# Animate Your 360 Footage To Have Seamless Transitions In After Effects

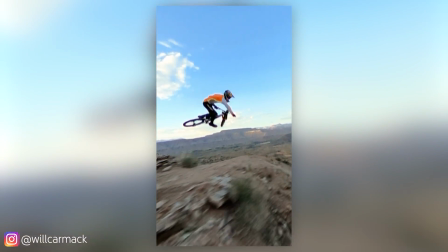Hello, my name is Will Carmack and I'm gonna be showing you how I animated 360 footage to have perfect and seamless transitions, even portals!
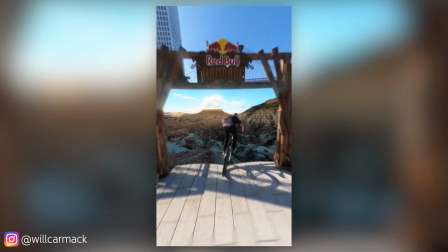This was a job I did for Red Bull, teleporting one of their bikers from New York to Utah for the Rampage Downhill Biking Event. I'm gonna show you how to do it and also don't forget that this video was sponsored by Squarespace. So let's begin!
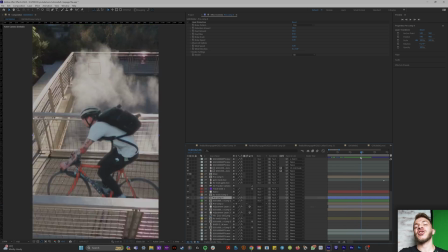So let's look, this first transition is really easy. It's basically a match action cut and a good easy mask so
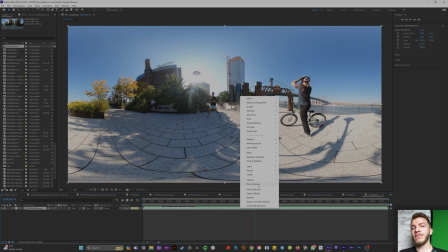let's take clip 1 and clip 2 on our first transition so we're gonna pre compose these in after effects and on the pre composed layer we're gonna
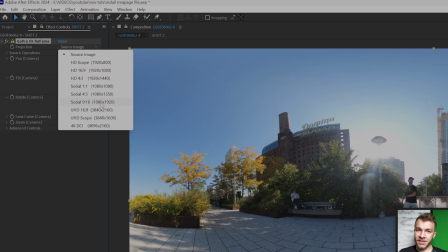add the effect GoPro reframe set it to the dimensions 9 by 16 set the
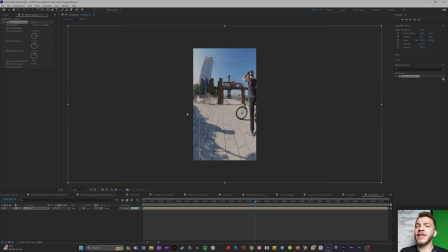composition settings to 1080 by 1920 so we're working in our vertical 360 format and we'll take these two clips lay them on top of
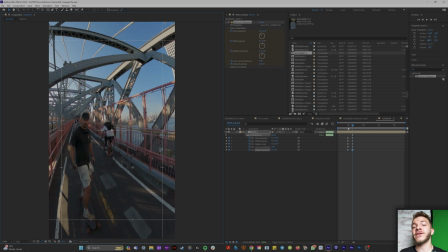each other and where we want to transition from scene 1 to scene 2 we're just gonna animate with the pan tilt rotation all of that on GoPro reframe to
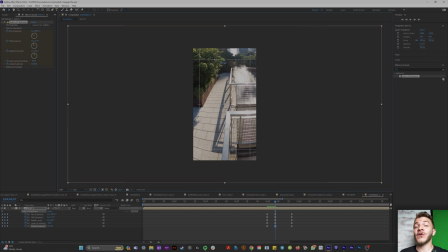whip to the left or wherever you want it to go and then in our second scene we're just gonna line up that whip pan so where our
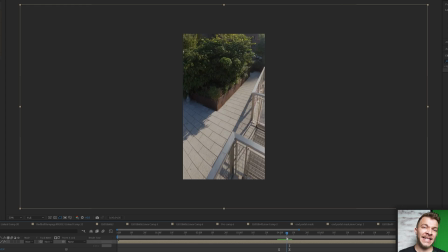scene goes from point A to point B we're gonna create the exact same keyframes on the second clip and now we want this biker from scene
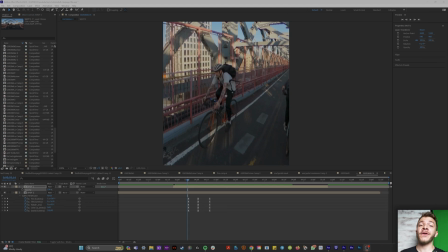A to bike into scene 2 creating the seamless transition because we're smart and we pre composed our 360 footage we can now go into our pre-comp
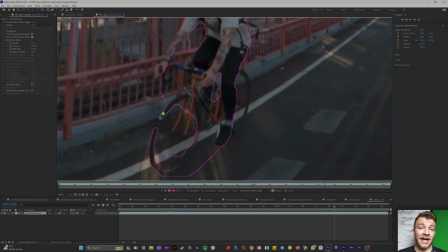so we're looking at our big long 360 footage and we're just going to mask out the biker so if i solo this biker alpha channel and
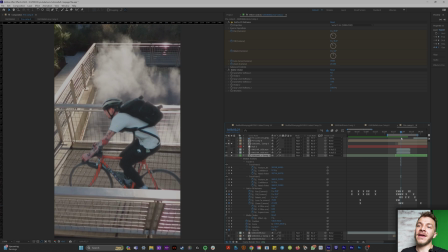go back to our first clip you can see that what we're looking at is this biker just going into our original footage and since we already have the camera
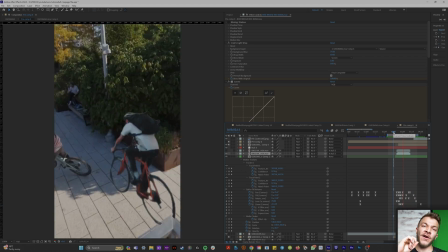movement down all we got to do is slowly fade out the background of our first clip so as the biker enters our new clip
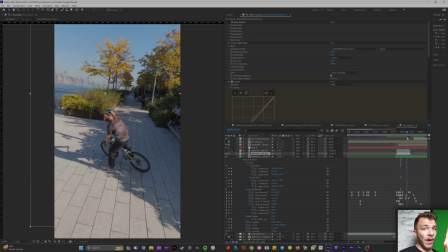the background fades out bam seamless transition one we got from the Williamsburg Bridge to Domino Park.
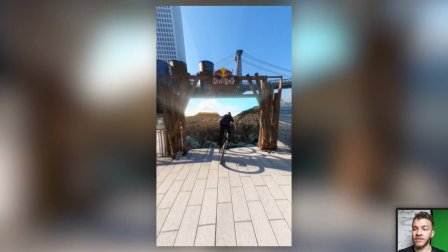When we pull up on the giant Red Bull gate, there's a portal inside of it. Remember, because we're smart and we pre-comp our 360 footage,
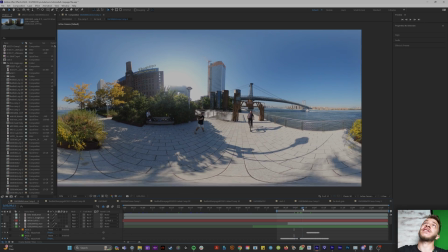I just dive down into that original 360 clip and I mask out the gate in the biker.
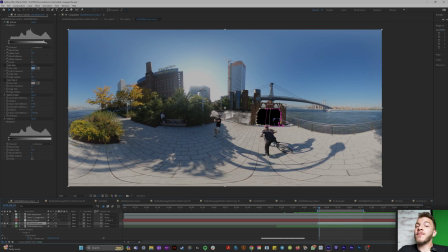So by the end of it, this clip looks like this. And because we masked inside of the pre-comp and not the layer on top,
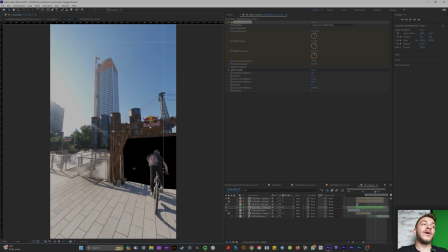when we're on the layer with our GoPro reframe, we can pan around with our mask inside of it.
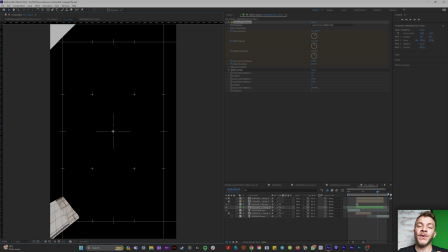It gives us all the flexibility of 360 footage while still being able to use a mask in a really fun way.
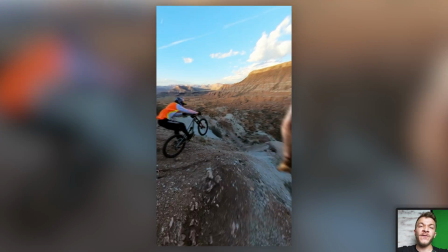So now for the portal, we have this giant gaping hole. We need to fill it. So for this, I needed a match action scene.
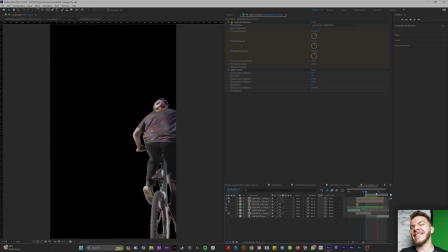So because the biker is going to go forward, I need the second clip to be moving forward as well.
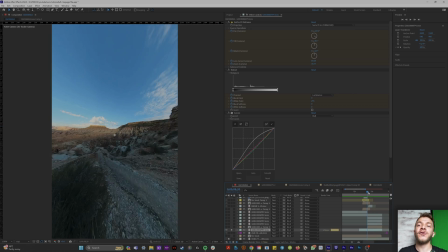So this clip here where the camera is moving forward and then we pan to the biker is perfect.
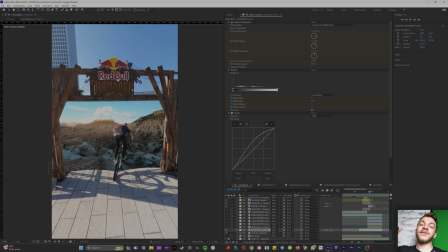So I put this new clip underneath of our portal. So as our biker skates through it, it's entering this new clip.
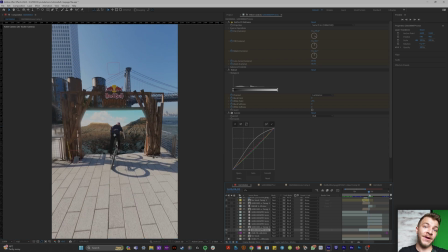Again, we're going to do some match action keyframing here on GoPro Reframe. As I go through the portal, I am panning left and up.
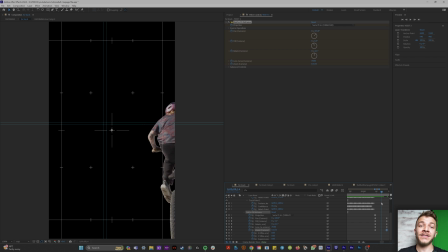So our biker is actually going down and right. Basically, once we go through the gate, I'm panning away from the biker. And because we've masked out everything except the gate, it basically looks like we're just panning into our new scene.
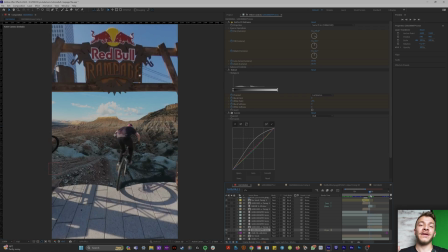And so you're just matching the camera movement going through the portal and bam, you're in Utah.
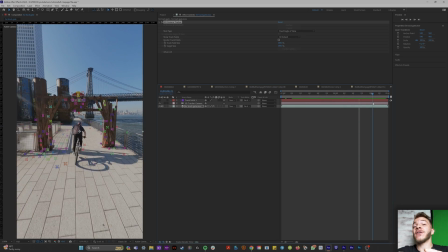But how did I make the gate look a little portally? So I pre-comped this final 360 edit right here, this little span where he bikes through the gate.
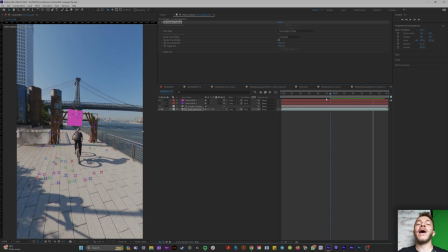And I did a 3D camera tracker on that scene so I could add in anything I want on top of the gate.
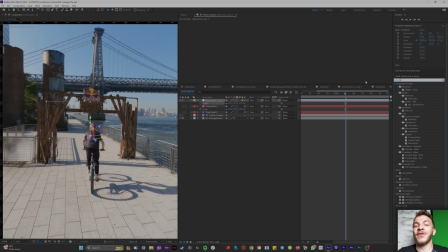So I 3D tracked in an adjustment layer with the effect heat distortion on it,
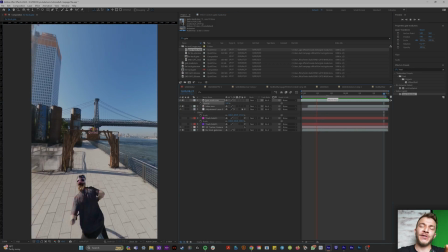which creates heat distortion, but you can also use it to create like portal in the air.